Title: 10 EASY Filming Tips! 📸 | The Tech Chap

It is cold today. Hey guys, I'm Tom the Tech Chap and as you may be able to tell I'm not in a studio today because this is gonna be a bit of a different video.
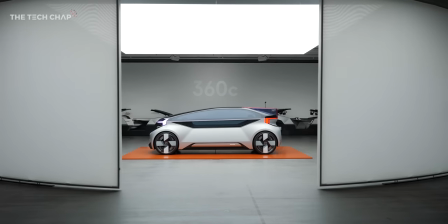(0:08)
Now I'm incredibly lucky as a YouTube creator that I get to travel all over the world for product launches, conferences, conventions and one of the things I've had to learn to do is shoot on the go. Well shoot, edit, publish, make YouTube videos on the fly with nothing more than what's in my backpack including travel tripods, GoPros,
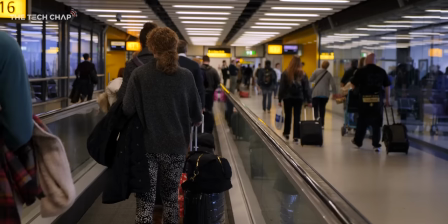(0:25)
lavalier mics, Gorilla Pods, so I want to share with you guys some of my top tips and tricks for making videos when you're out and about.
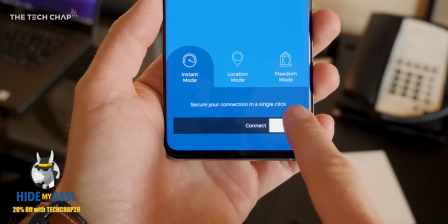(0:33)
A big thanks to HMA VPN for helping make this video possible and also by having by far the best name for a VPN provider,
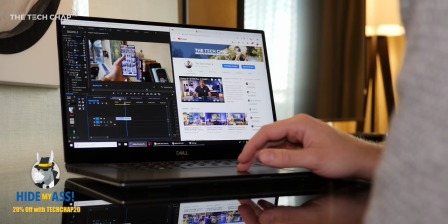(0:41)
HMA or Hide My Ass. It's fast, secure and I use it to stay safe while browsing when I'm traveling and maybe watch a bit of US Netflix when I'm at home in the UK.
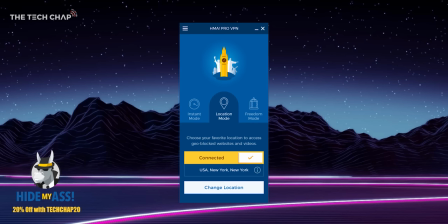(0:49)
And with nearly 300 locations in 190 countries, check out the link in the description if you want to give it a try and I'll tell you more about it at the end of the video.
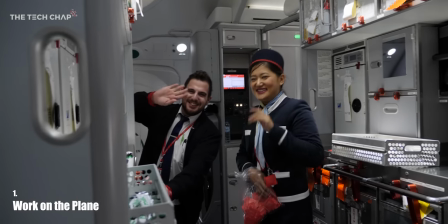(0:59)
First up, if you get the option, pick an airline that offers in-flight Wi-Fi.
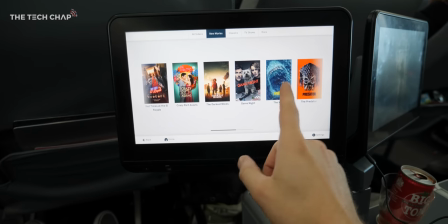(1:03)
I fly with Norwegian Air all the time as they offer great value fares, the upgrade to premium isn't too expensive, plus they've introduced Wi-Fi on most of their flights.
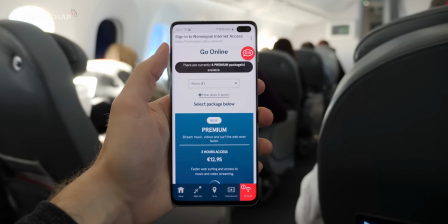(1:11)
A few months ago I was on a 10-hour flight and I wanted to edit a video in Premiere Pro but as soon as I opened it up
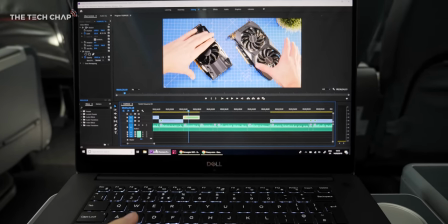(1:17)
it asked me to log in and sign in and because I didn't have an internet connection basically I couldn't get any work done at all.
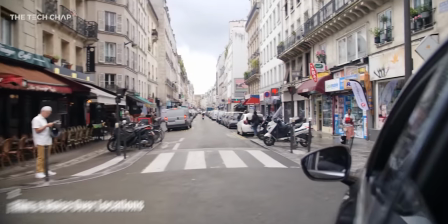(1:24)
So yeah Wi-Fi especially on a long flight can be very useful. One of the first things I do when I arrive in a new place is go on the hunt for great places to film whether it's
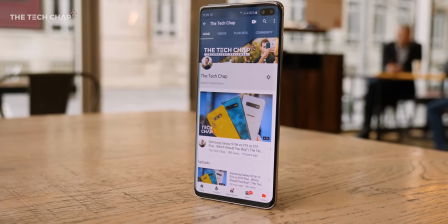(1:33)
your fancy hotel lobby a nearby coffee shop a local park or maybe even in the middle of Times Square.
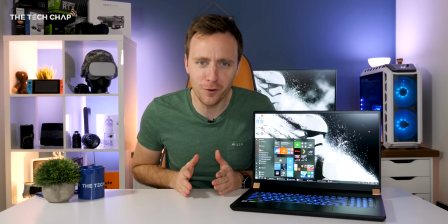(1:39)
So you may recognize this setup it's my studio at home in the UK but I shoot less than half of my videos here.
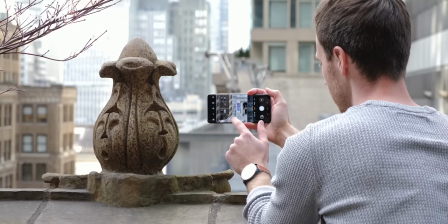(1:45)
I was in New York the other day and a roof terrace with natural light and some cool backdrops was far nicer than my dingy hotel room for filming the phone.
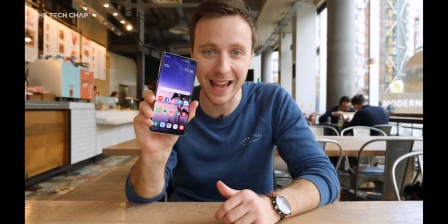(1:53)
It can be a bit unnerving filming in public places but that's why I find gorilla pods are so useful as you can keep a pretty low profile and generally like this I'll record my voiceover afterwards rather than talking straight to camera in the middle of a Starbucks.
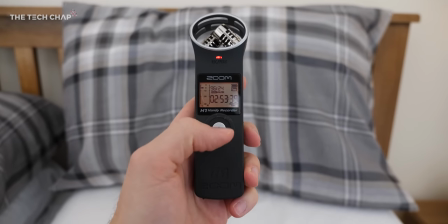(2:07)
Oh and if you are recording a VO back at the hotel put a couple of pillows in front of you or pull the bed sheets over your head to give you much better acoustics. I promise you every youtuber has done this at some point if they haven't they're lying or they've never stayed in an echoey hotel room.
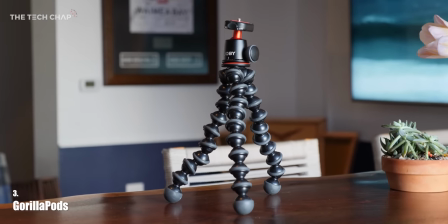(2:23)
So I always carry a gorilla pod with me because well it's really good for gorilla shooting when you don't want to attract any attention no security
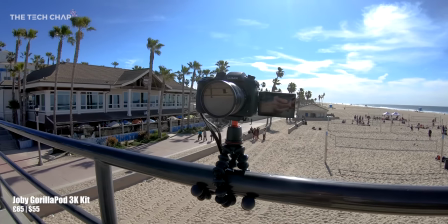(2:30)
guards asking for permits you can attach it to anything from railings to trees and of course you can also use it to vlog with the camera on
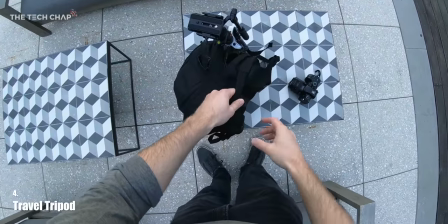(2:37)
there like that but sometimes there is no substitute for a proper tripod and if you are out and about shooting by yourself
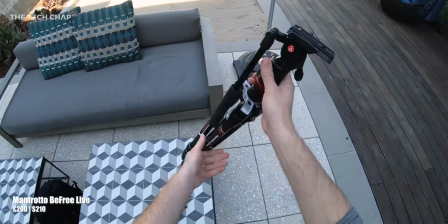(2:43)
and you don't have a camera person or friend you can get to hold the camera having a tripod is really really useful.
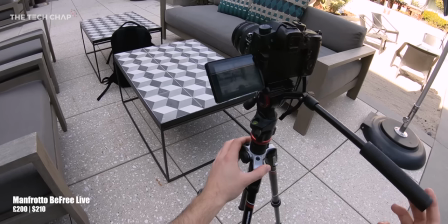(2:49)
I've gone for the Manfrotto B3 travel tripod with a fluid head on top and once it's shrunk down it's not much bigger than my backpack. Okay here's a quick tip now if you're ever filming in bright sunshine like this, doesn't happen in the UK very often,
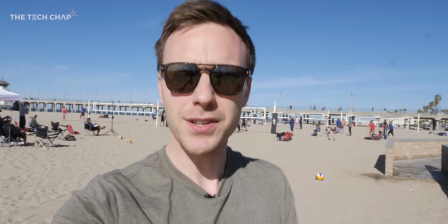(3:04)
I've had to set my camera the GH5 to ISO 100 and the aperture all the way down to
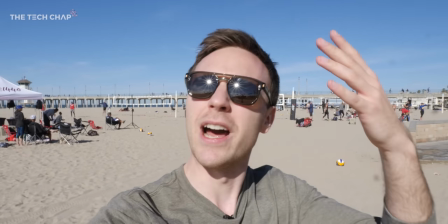(3:09)
f22 so I'm not completely blown out by this really bright direct sunlight and so see what happens when I then raise it to something like f2.8 yeah I'm still here so the solution is one of
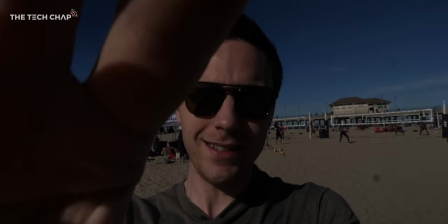(3:23)
these an ND filter and if I just clip it on to the front of the lens so I can widen the aperture let's put it back to f2.8 and
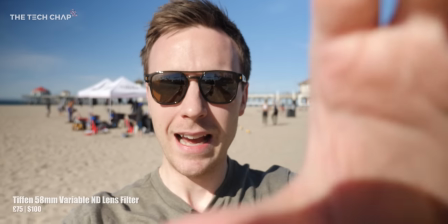(3:31)
it looks really nice. You get a bit more of a blurred background. I can adjust the filter. I can just twist it.
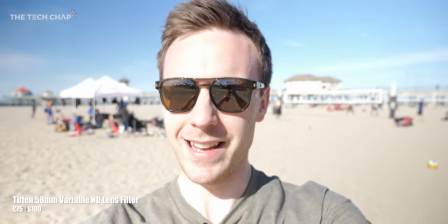(3:36)
It's a variable ND filter and you can see how that's affecting the image.
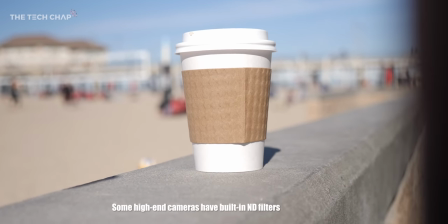(3:41)
And the result is I can use a much wider aperture because without it it looks a bit like that.
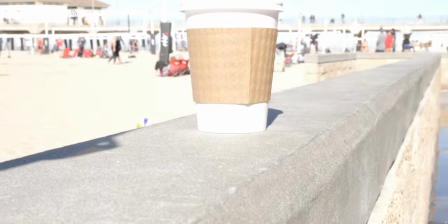(3:47)
Unless of course I put it to f22 again and then you've lost all that background blur.